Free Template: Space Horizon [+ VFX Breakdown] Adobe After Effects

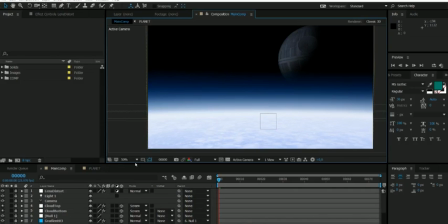Hey guys, so this is just an overview of how to use this template, and also I'm going to explain basically like what are all these layers are for. Basically just an overview of what I did. So yeah, how to use this is really simple. Basically I have
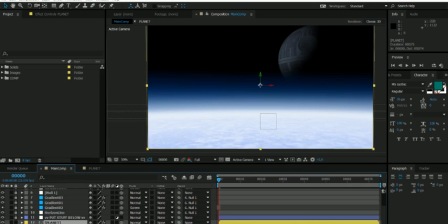a yellow layer there, a comp layer, that if you go in, you could put whatever you want here.
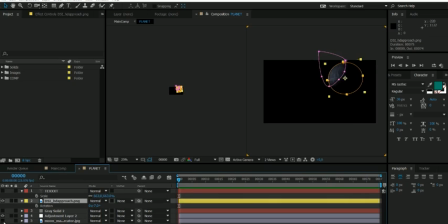You could put a Death Star, or maybe like a moon.
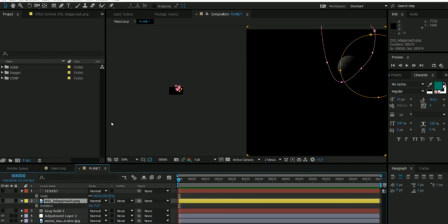Well, disable Death Star. So we have the moon there, and if we go back to the main comp, it'll be the moon. So basically, if you want to put any kind of planets or a text or a ship, anything, just go down there.
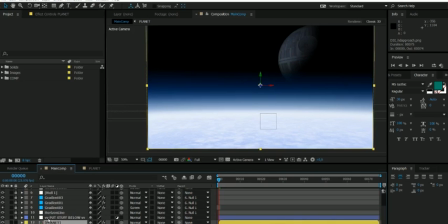There's a layer that says put stuff below. Just put stuff below there if you want to put stuff there, or if you just want to get inside the comp,
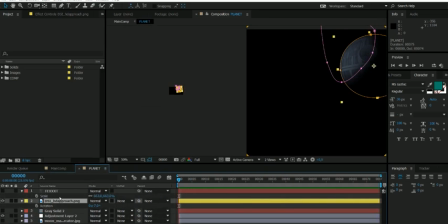just go to the planet comp and you can put stuff here, or you could put text.
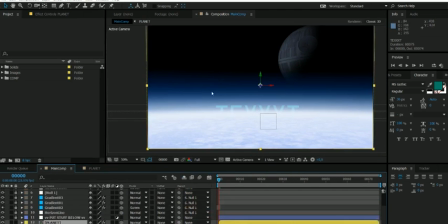And if you go to main comp, you see text there. It gets occluded because it's below everything. Cool. Okay, awesome. So I'm going to show you guys of basically what all these layers are for.
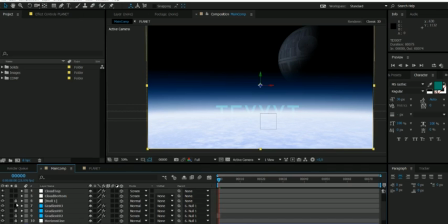So first let's disable the locks, because all the layers are locked for now. So this is the lens distort.
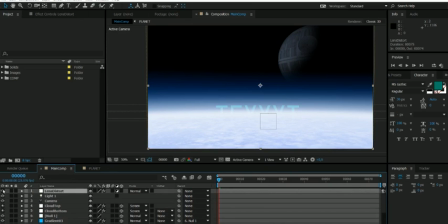Basically it's just to make like a simulate like a little bit of distortion, like make it curved, like we disable there, basically to make it not like super flat, basically to simulate like the earth curvature,
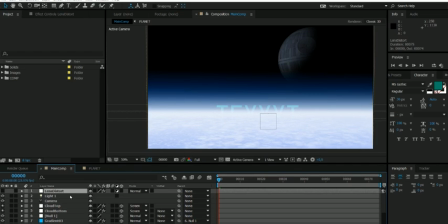or like the even the camera curve. If you want to add your own curve, if you want to add your own distortion, that'll be, you know, cool. And then we see the lights.
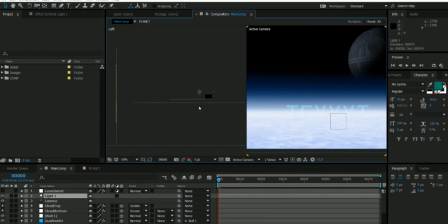So if we go to the two views here, this is basically the 3D view from the left. This is the light. What the light does is basically just to light the scene.
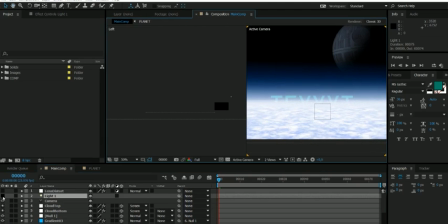If we disable it, you see like it's really bland, like just not fancy.
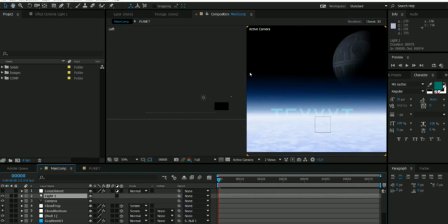And then I turn on the lights and now it's super fancy.
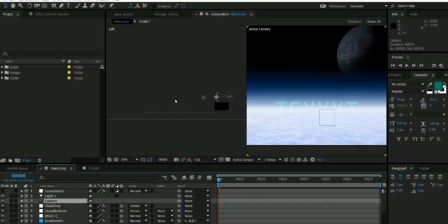And then we have of course the camera, because it's all on 3D, and we have the cloud bottom and cloud top. So they are basically just cloud layers. So if we disable the two,
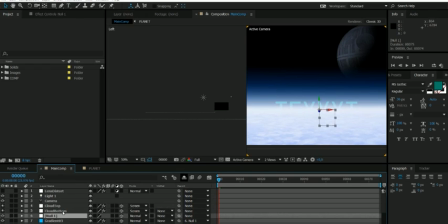yeah, so basically they are just to simulate the cloud on the surface of the planet. And then we have the null. Let's just ignore that. And this is the gradients.
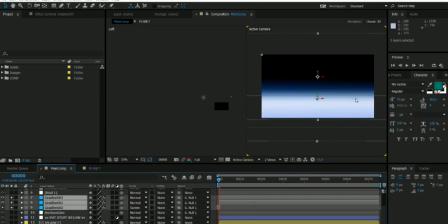They are basically just like the background to simulate the atmosphere.
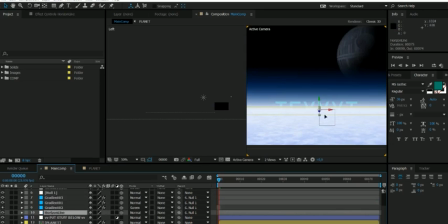And then we have the horizon line, which is the same thing, to simulate the horizon,
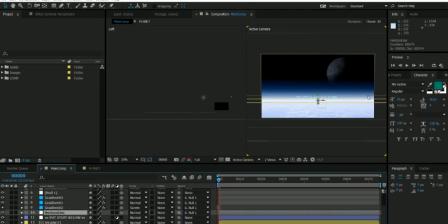simulate the the edge of the planet. So yeah, those are the stuff that we have. So let's lock them again. And distortion, let's turn it on again, and locked.
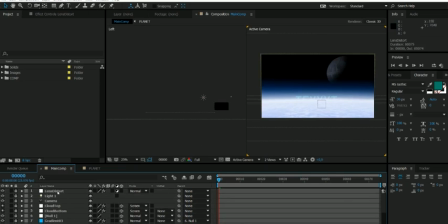And basically the reason why I disabled the distortion is because it looks fancy, but it basically makes the comp more heavier. So for during your work, you want to disable it and then just enable the lens just when you're about to render.
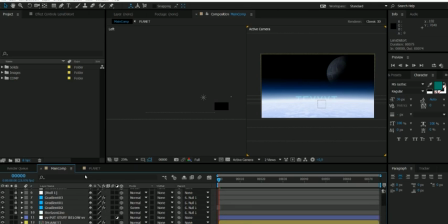Yeah, that's how you use the template. Feel free to use this on your project. And if you do, don't forget to credit me. Maybe put the link on my channel, the link of this video on, the description of your project, or on the credit.
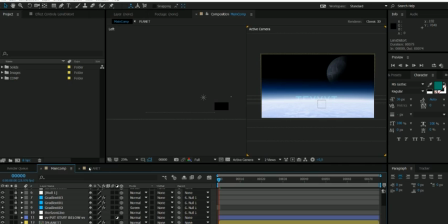That'd be awesome. Thank you for using this template. Thank you for watching, and see you next time.